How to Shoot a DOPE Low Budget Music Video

How's it going guys Joshua Lefemi here and today we have one of our excellent channel teachers Tyler Dugan he's gonna kind of mix it up
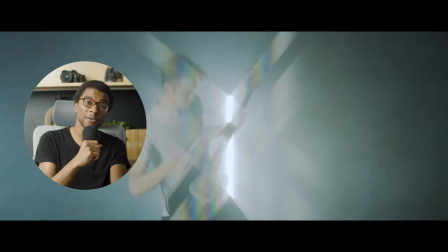[0:06]
a little bit and tell us about a cool budget music video that he actually made for one of his friends we've talked about budget music videos in the
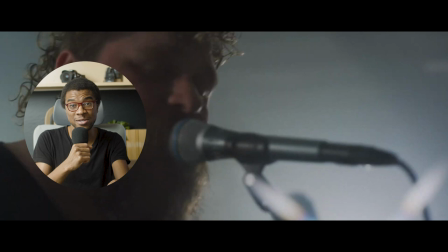[0:12]
past but we're gonna dive right back in I really liked how we put this together it didn't really cost that much money I want you in the comments below to tell
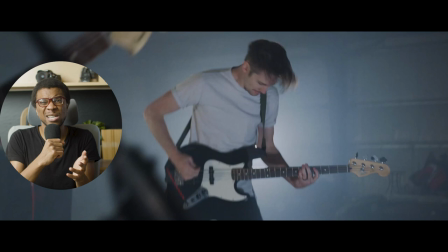[0:18]
me about your personal experiences dealing with low music video budgets and how you're able to come through with a really excellent product
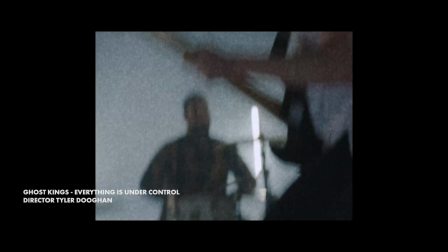[0:24]
maybe using a little bit of creativity
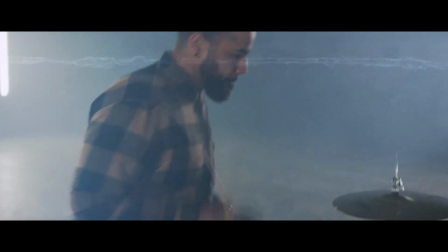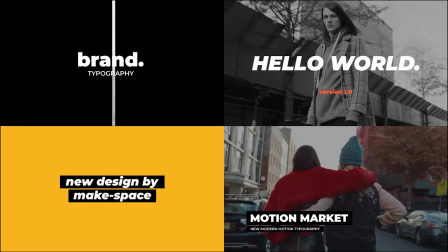[0:53]
But first of course we're going to talk about Envato Elements. If you're watching this video, you're probably a video editor, and Envato Elements is a video editor's dream.
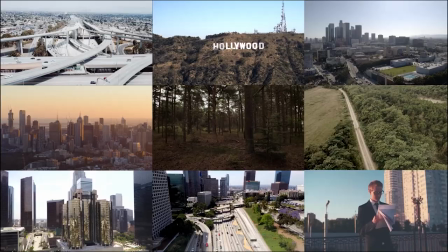[1:00]
It's a subscription service that gives you unlimited downloads of the most incredible stock footage, like cloud and fog overlays, aerial footage, fire, lightning.
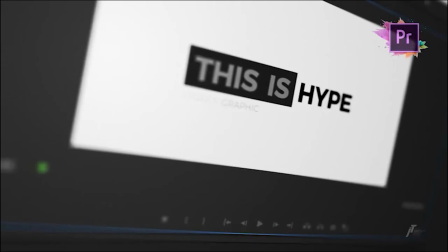[1:09]
They also have incredible VFX packs, Premiere and After Effects templates, sound effects, royalty free music, and literally anything you could ever want as a video editor.
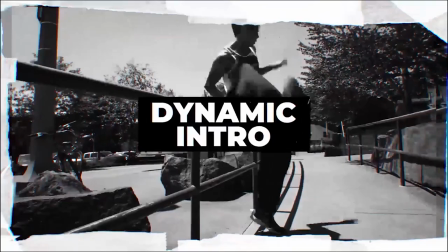[1:16]
Just by clicking the link below, you will automatically get a free first month. You'll see that coupon for the free first month at the very, very end after you've finished signing up. And that's it. I use Elements literally in some regard every day. All right, Tyler, the floor is yours. What's up, everybody? My name is Tyler Dugan, and this is a budget music video breakdown. We spent absolutely zero dollars on this music video we used with what we had and our resources around us.
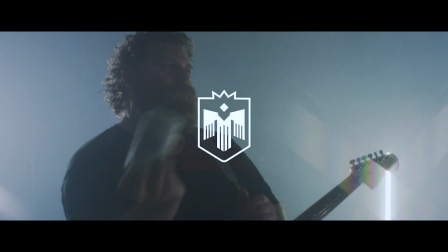[1:43]
So here we go. I shot this music video for my friends, Ghost Kings, their band out of Oregon, and literally we had no budget. I really want to talk about how I shot this because I think how I shot this really played into effect on how I edited it and how it was so easy.
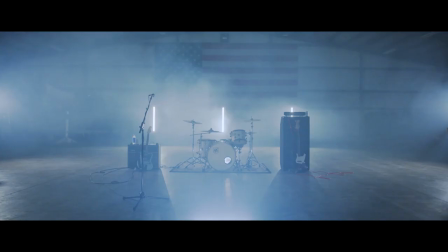[2:00]
So I tackled this in three setups. My first one was the wide with all the band members, and I shot that four times. I shot it twice handheld while walking, and then I shot it twice handheld while wearing roller skates.
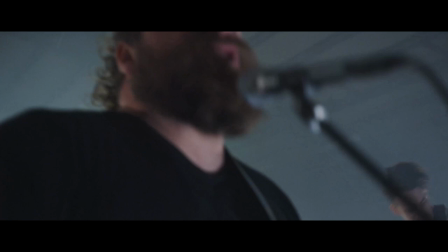[2:12]
While walking, I just wanted to get close-up, I just wanted to get cool shots, kind of like details, you know, do some like zoom in and out, swish pans, you know, go with the movement of the band members.
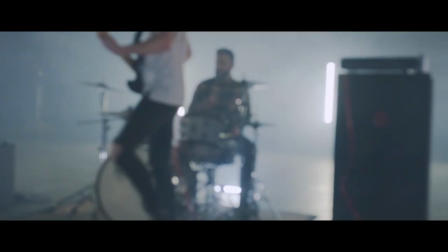[2:25]
And then for the roller skates, I just wanted to get motion and they really wanted kind of this chaotic feel. So I did one, we recorded one song with me going one direction on roller skates and then recorded again with me going the opposite direction on roller skates. After that, I took away all the band and all their instruments, and we did one by one just silhouetting them. I think we locked it down, and I just hit record on the camera. I said, hey, we're just going to record the whole song. You just, you know, exaggerate your moves. We did that for each band member. And then I took away everything, and we placed the band member, and then I had the two lights, two in front, one in back, and I had people just switching them on and off.
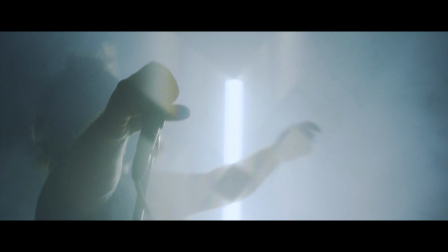[3:07]
I used my friend was there. He was a helping hand, my friend Jordan and the two other band members. I said, hey, just flip those lights on and off just randomly. It doesn't need to be to the beat of the song or anything. And we did that again for a whole song for each band member.
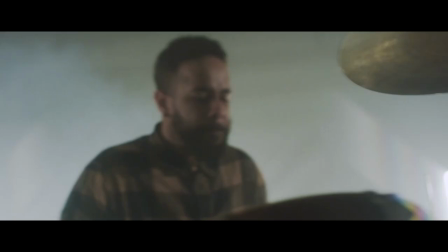[3:20]
And then that was it. Super quick, super easy. I was really happy with how this turned out.
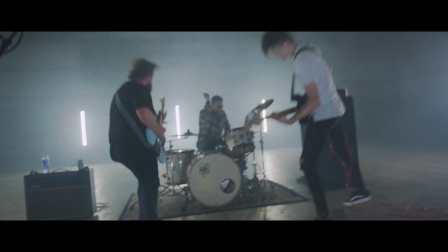[3:26]
Now, I want to talk about the lighting a little bit.
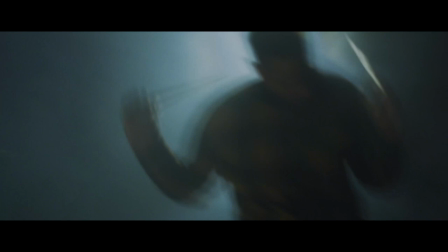[3:28]
I wanted to replicate the quasar tubes that you kind of see in a lot of music videos, but because we were on a budget and I didn't have any money. I didn't want to rent or even buy quasar tubes. So I went to Lowe's and I found those lights. I got each of those lights for $20. Now I already had these lights before I agreed to do the music video. I was planning to use them for a different music video. So I was able to, you know, recycle those and use them for this one.